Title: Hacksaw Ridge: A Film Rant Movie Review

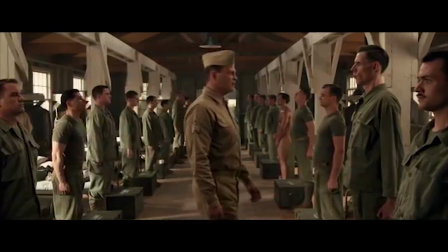(8:20)
They were depicted to be quite accurate and quite skilled soldiers during the battle. The US looked a little overwhelmed.
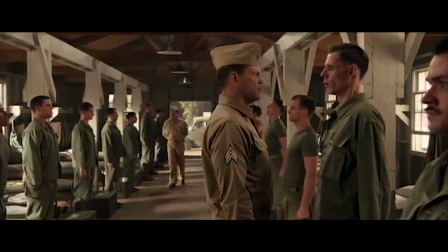(8:25)
But then when Garfield and Vaughn are making their escape, in a straight line I might add, the Japanese would be the underdogs in a shooting range target match against stormtroopers.
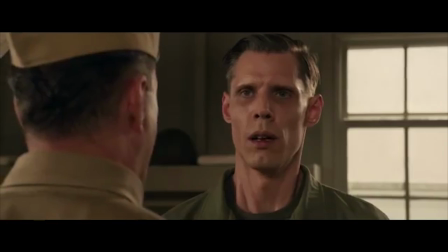(8:34)
They all of a sudden just become inaccurate and you may as well see a shield pop up around Vaughn and Garfield that says plot armor on it. The romance scenes are also quite cliched, but they're also very weird.
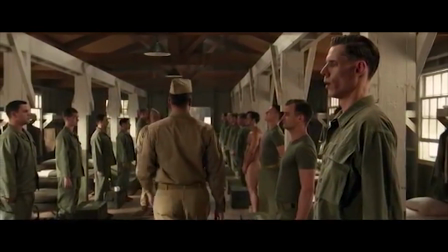(8:45)
Garfield is very intense and forward and you have to think that if this guy didn't look like Andrew Garfield and instead looked like, well, me?
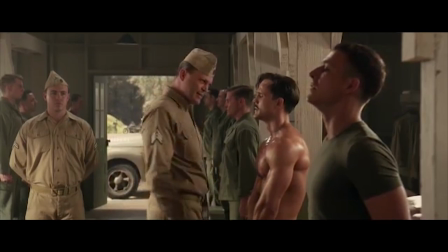(8:53)
Dorothy would make like Iron Maiden and run for the fucking hills. The romance scenes are very Edward and Bella-esque and they just felt so rushed and a little creepy.
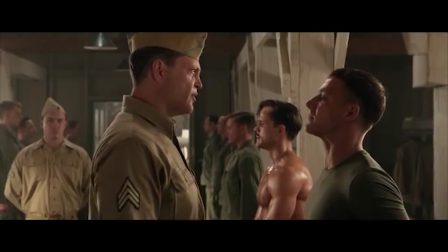(9:00)
I can understand why they're rushed because the film had to move along with its core plot, but they were just weird.
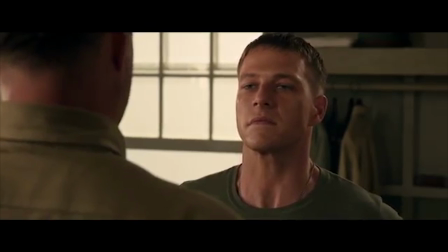(9:05)
I also wasn't a fan of the stealth tunnel scene where Garfield decides to do his best impression of Solid Snake.
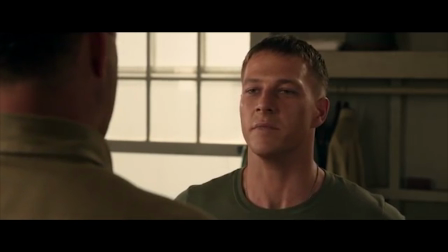(9:10)
It just felt forced, like the movie needed a bit of tension where it was just Doss by himself without his weapon.
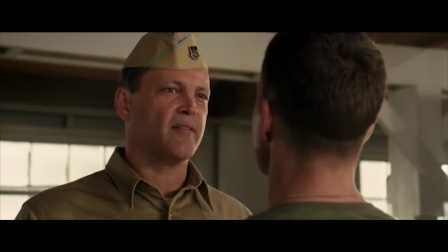(9:15)
I just didn't think the scene was necessary. Whether it actually happened or not, I don't really think it's relevant to the story.
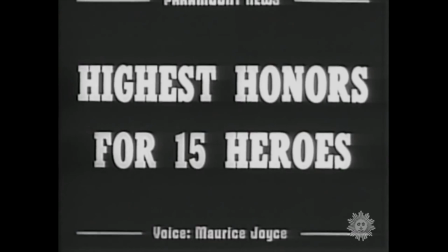(9:20)
I really enjoyed the final few minutes of the movie where we see some of the real-life counterparts of the movie's characters talking about the battle and Doss himself.
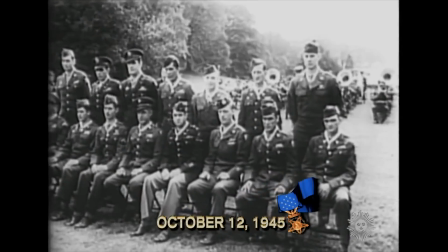(9:28)
It just really added this sense of authenticity and it was nice to put a face to the name other than the actors.
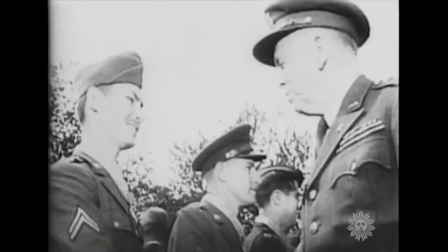(9:33)
Seeing Doss talk about the battle and seeing videos of him be commended for his heroics gave me
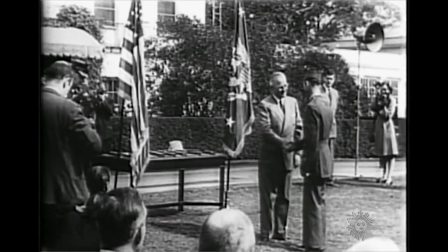(9:38)
this brilliant sense of joy and I sort of felt proud of him as if he was a friend or relative of mine.
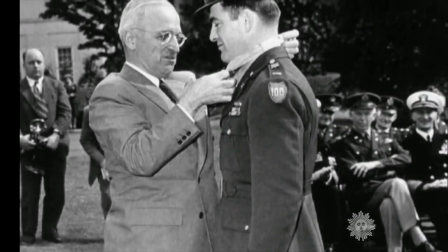(9:42)
A nice touch was also how they included the story of Doss wiping away blood from a comrade's eyes, after which he smiles and proclaims he thought he was blind.
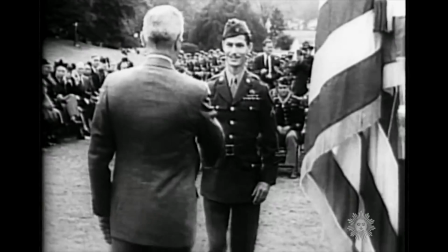(9:50)
It was great to see that in the movie itself and then to directly reference it in the documentary at the end.
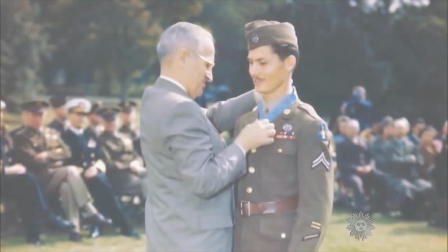(9:54)
I know most biopic or documentary style films have this sort of ending, but it's still nice to see even if it is quite common. What's
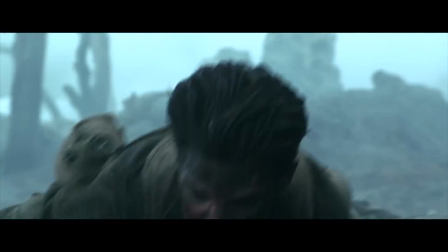(10:01)
particularly interesting about this movie is that it's one of the few war movies I've seen that is almost completely focused on just one individual.
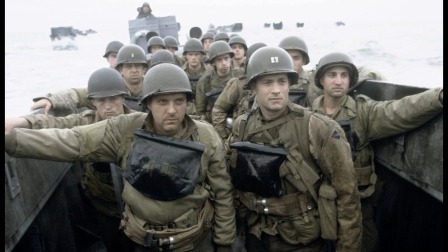(10:08)
Saving Private Ryan focuses on Tom Hanks more than anyone else, but ultimately the movie focuses on the troop as a whole.
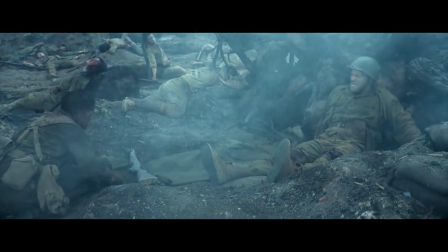(10:14)
Black Hawk Down does the same. Hacksaw Ridge, while it devotes some screen time to Doss's fellow soldiers, the movie itself is really just about him and his story, not their story.
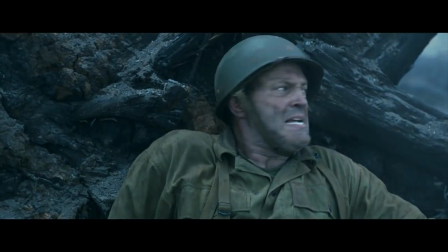(10:23)
I feel like it would be very difficult to make a war movie just about one person, as war is very much a team effort.
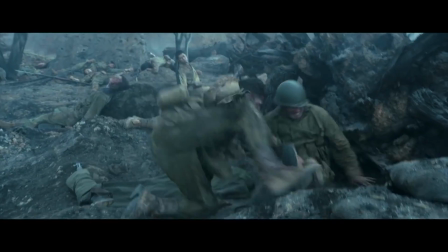(10:28)
Understatement of the century right there, but you get my point. Somehow though, Hacksaw pulls it off.
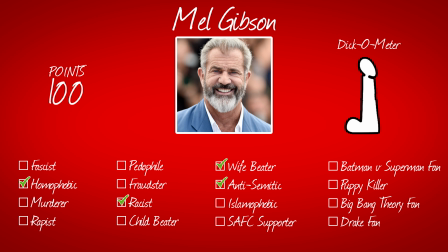(10:34)
Fuck's sake, man, I want to hate Mel Gibson because he seems like a despicable person, but damn, the dude could make a good flick.
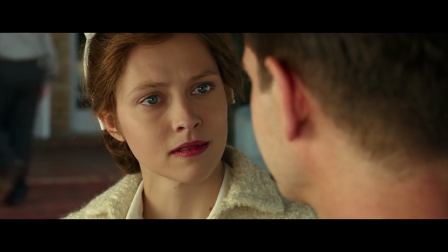(10:40)
From a technical standpoint, I liked how the movie changed its look with regards to the two halves thing I mentioned earlier.
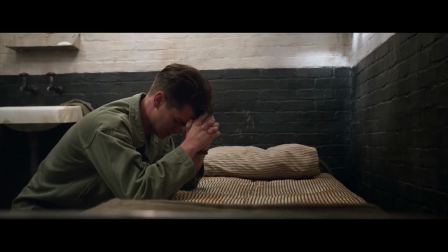(10:45)
When we see Desmond's childhood, his motivation for his beliefs and his love story, the movie looks very colourful and it's all very calm and collected.
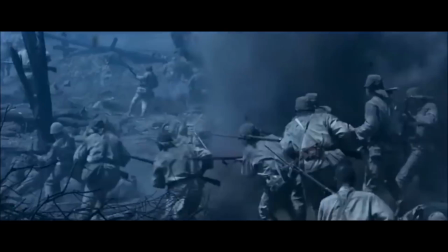(10:52)
Then when the shit hits the fan in Okinawa, the movie suddenly becomes this desaturated, dirty, loud and violent attack on you.
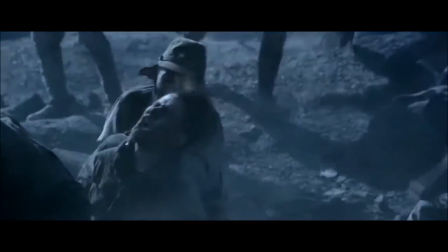(10:59)
I'm a big fan of well-made visual cues, and I think the colour grading and sound design in both halves of the movie are very well crafted and divide the movie brilliantly.
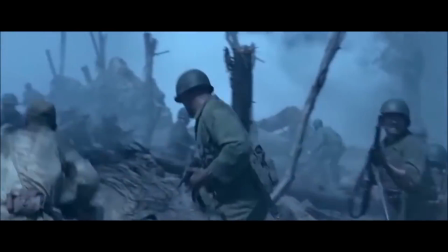(11:06)
That said, the movie does have a lot of pacing issues, and I mean a lot.
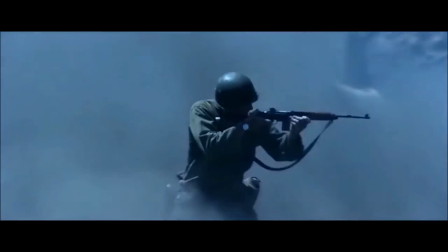(11:11)
There's a scene early on where Desmond's brother enlists in the army and Hugo Weaving goes a bit mental because he knows his son is going to be subjected to the same terror as he was.
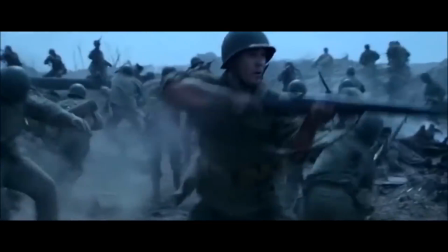(11:19)
Then, nothing comes of that. The next thing we know, Garfield is telling his missus he's enlisted in the army.
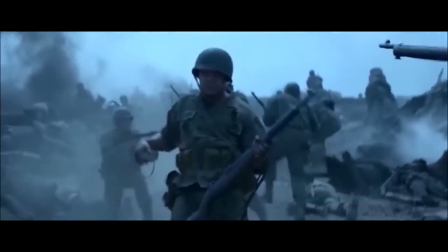(11:25)
We see no scene where it looks like he's even remotely considering joining.
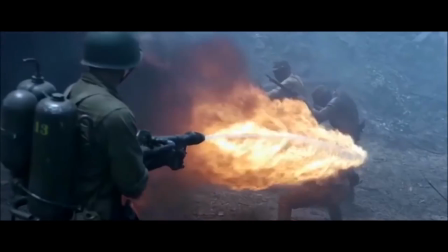(11:29)
If we saw Garfield go and talk to the brother after he's told to get out of Hugo Weaving's sight, then we could have set it up.
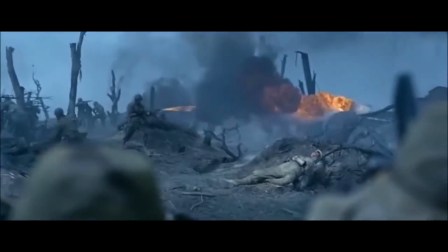(11:34)
Garfield could just say, "I know Daddy ain't happy, but I know why you did it. I'm thinking about enlisting myself.
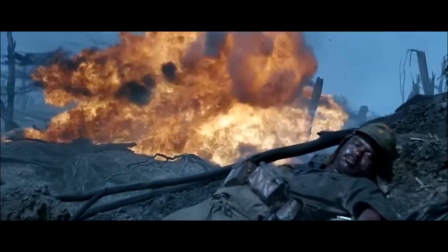(11:40)
I want to defend my country as much as the next guy," or something like that. Just one sentence would do.
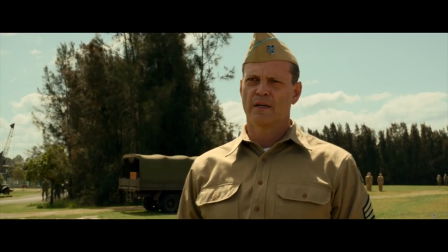(11:45)
I've already mentioned how rushed the romance story is and the pacing really forces us through that, and it just feels like you're having your head pushed through a straw.
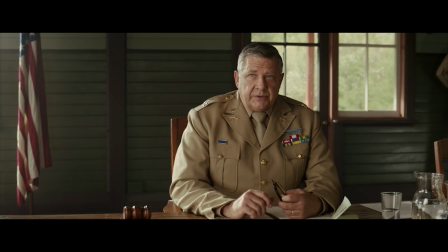(11:52)
In the second half of the movie, it really doesn't phase well between battle scenes and calm scenes. I'm not saying the battle has to come to an end for a calm scene to then come in, but we need to see a moment where it slows down. We could have had Garfield drag a guy to the edge of the ridge, which seems to be a safe zone, then take a breather.
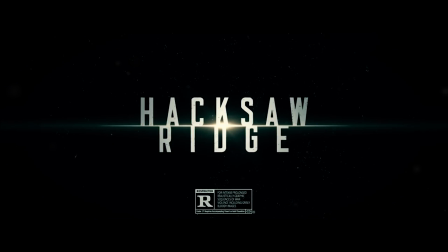(12:08)
After that breather, we can cut to the nighttime scene where he's in the trench talking to Smitty. I feel like the editing in the second half could have just done with a little more work.
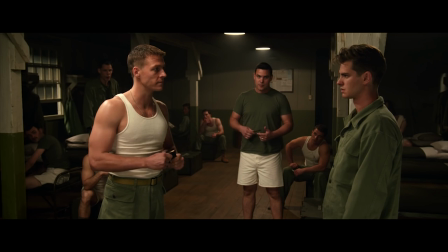(12:16)
It's a bit of a rollercoaster with slow, calm builds and then fast, loud action scenes.
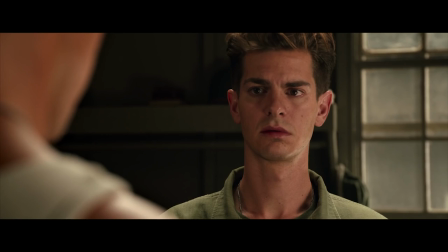(12:21)
Finally, I think a few scenes ended a little too soon. I wanted to see more of the aftermath when Garfield told Vince Vaughn he wasn't going to bear arms.